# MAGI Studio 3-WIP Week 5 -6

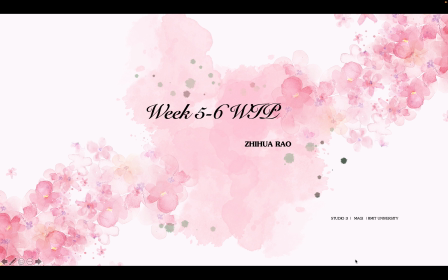(0:00)
Hi everyone, this is my week 5 to 6 work in progress video,
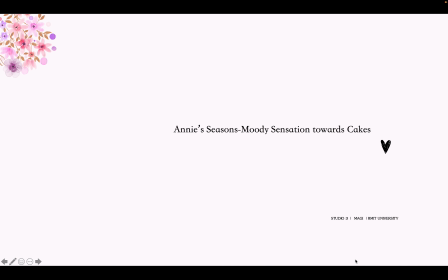(0:04)
and I'm continuing working on my any season's 2D animation to demonstrate the moody scents through the cake flavor.
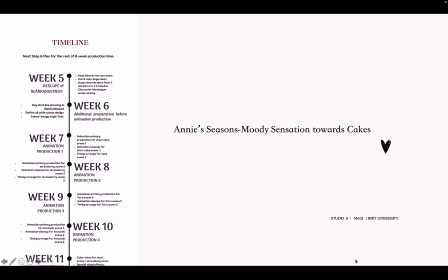(0:13)
In these two weeks, I've shifted my projects into production and do some extra preparations and learnings outside the project to help me wait for the image drawing and animating process. So, following the previous timeline,
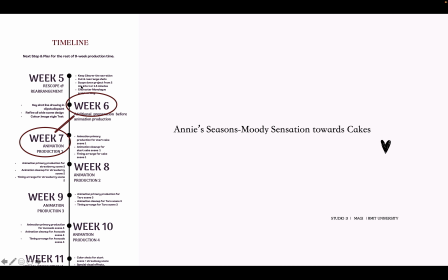(0:29)
I actually pushed my project schedule a little bit forward to start animating scene 1, which is the cake shop starting animation, in these two weeks, as I found myself animating really slow and hardly drawing some complex movements. and I've also got good news for my project as well.
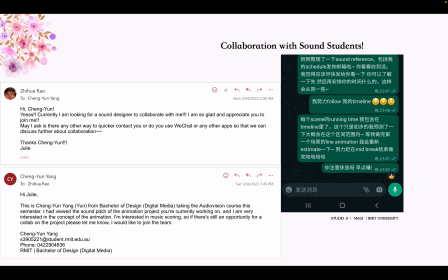(0:47)
I found some students from the Project of Digital Media to collaborate with me on some design for my project so that I can actually focus on producing animations. So returning back on these two weeks working progress,
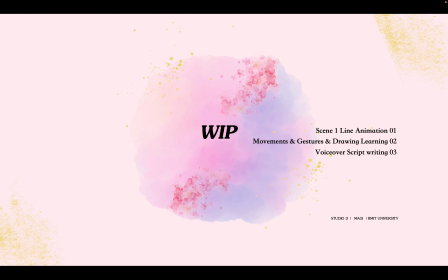(1:03)
I did my scene 1 line animations and to help me with the production, I did some extra preparations of learning some elements drawing and movements. To enhance the moody sense, I think it may be better for the project to have some little voice-overs.
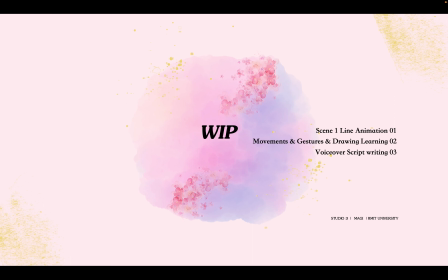(1:22)
So I did the voice-over script writing as well. Based on my current scene 1 storyboards,
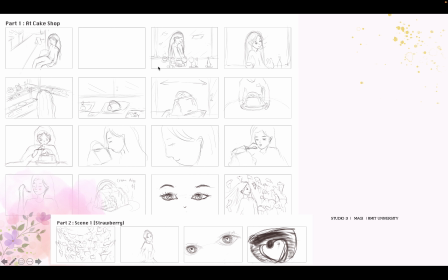(1:28)
I animated those shots and I actually started a little bit after part 2 for the strawberry rotating and the strawberry girl appearing.
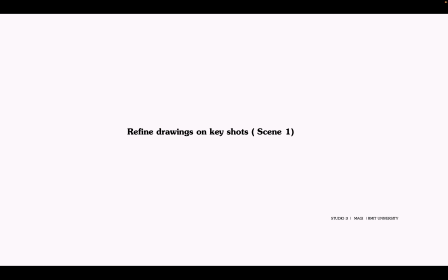(1:38)
So to start animate, I refine the line drawings on my key shots for scene 1. I redesign the scenes from white kickshops to some closer shots of the inner space of the shop.
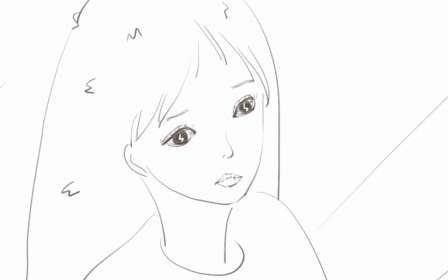(1:52)
And I also refine the cut drawings as well, trying to maintain the eye feature of the set ending with the sharp line inside the eye.
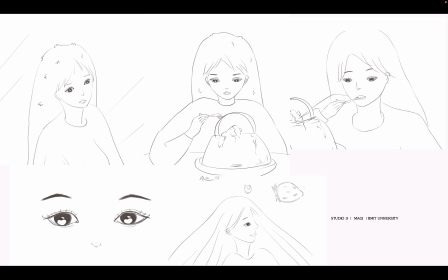(2:00)
And trying to show any smooth change through the changes through eyes,
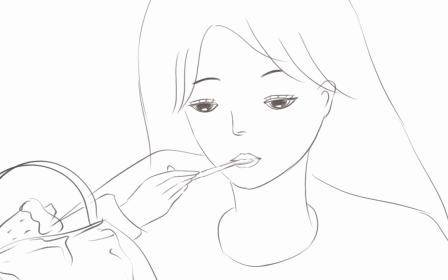(2:06)
from the sharp line at the start towards eyeball returning back to normal, and after smiling the cake,
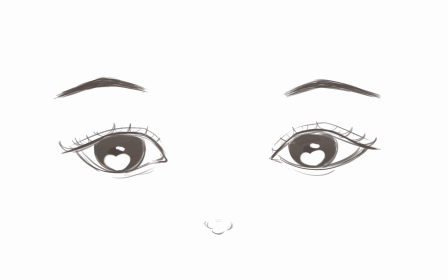(2:12)
and also until eyeball turning into the heart to open the strawberry scene.
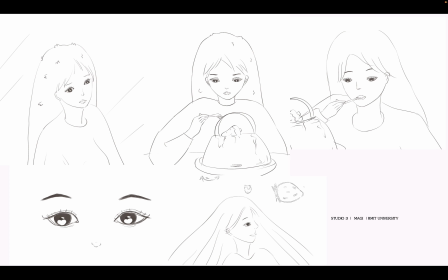(2:17)
I'm trying to demonstrate this changing process through the clear drawing of the character, but without any very obvious change and too much notifications. I just want to lead the audience to feel the change a little bit step by step.
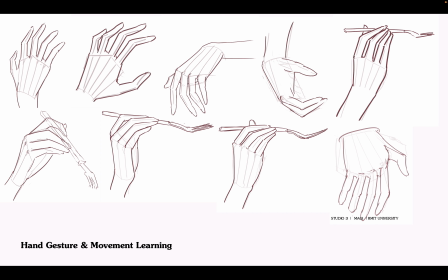(2:33)
When I'm animating and drawing the character movements, I found there are a lot of hand movements in my current shorts while I'm hardly animating through some clear drawings. And I learned the basic skeletal structure of the hand outside the project production,
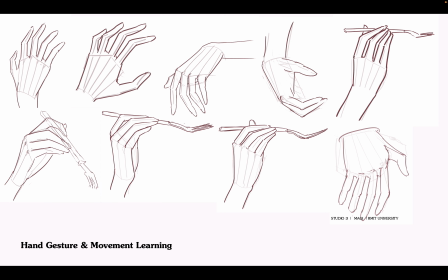(2:49)
and I practiced drawing up some basic hand movements from a relaxing state until picking up the things. and then I tried to apply them and simplify those drawings when animating the character hand movements in my scene 1 animation.
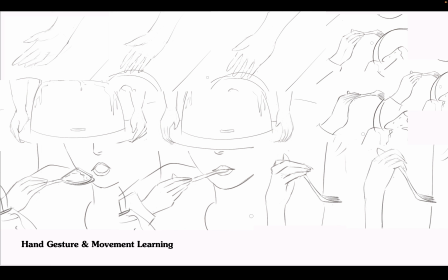(3:05)
As I find that hand movements is really important to demonstrate my project narrative, so it's a really important and necessary part for me to learn. Except the hand, while I was animating, I found some simple drawings of trees and building and space are also important to demonstrate my scenes.
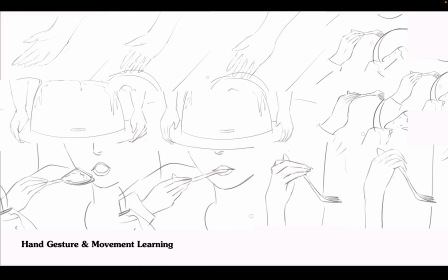(3:24)
As in scene 1, there are some settings for the strawberry forests.
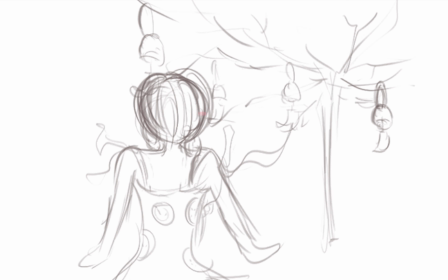(3:29)
And in scene 2, there are some settings for some witchfall trees with wind bells.
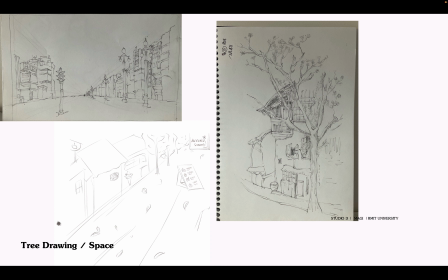(3:34)
And in scene 3, there are trees as well. So I practiced the drawings of trees and the space to get the basic sense of drawing the trees' buildings and the space so that I can simplify it when I'm drawing later scenes. and I'm planning to apply and simplify these
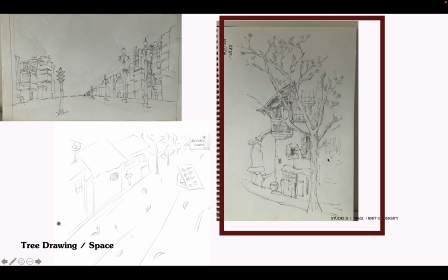(3:50)
kinds of tree drawings in my tarot which falls tree drawings and which
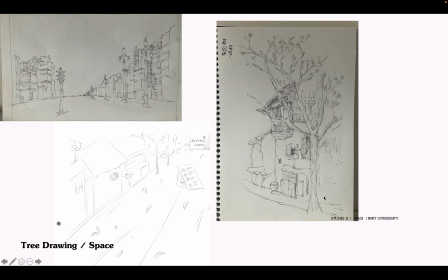(3:56)
hangs the wind belt in my later productions. While I was animating the end part of scene one, I tested the strawberry animations.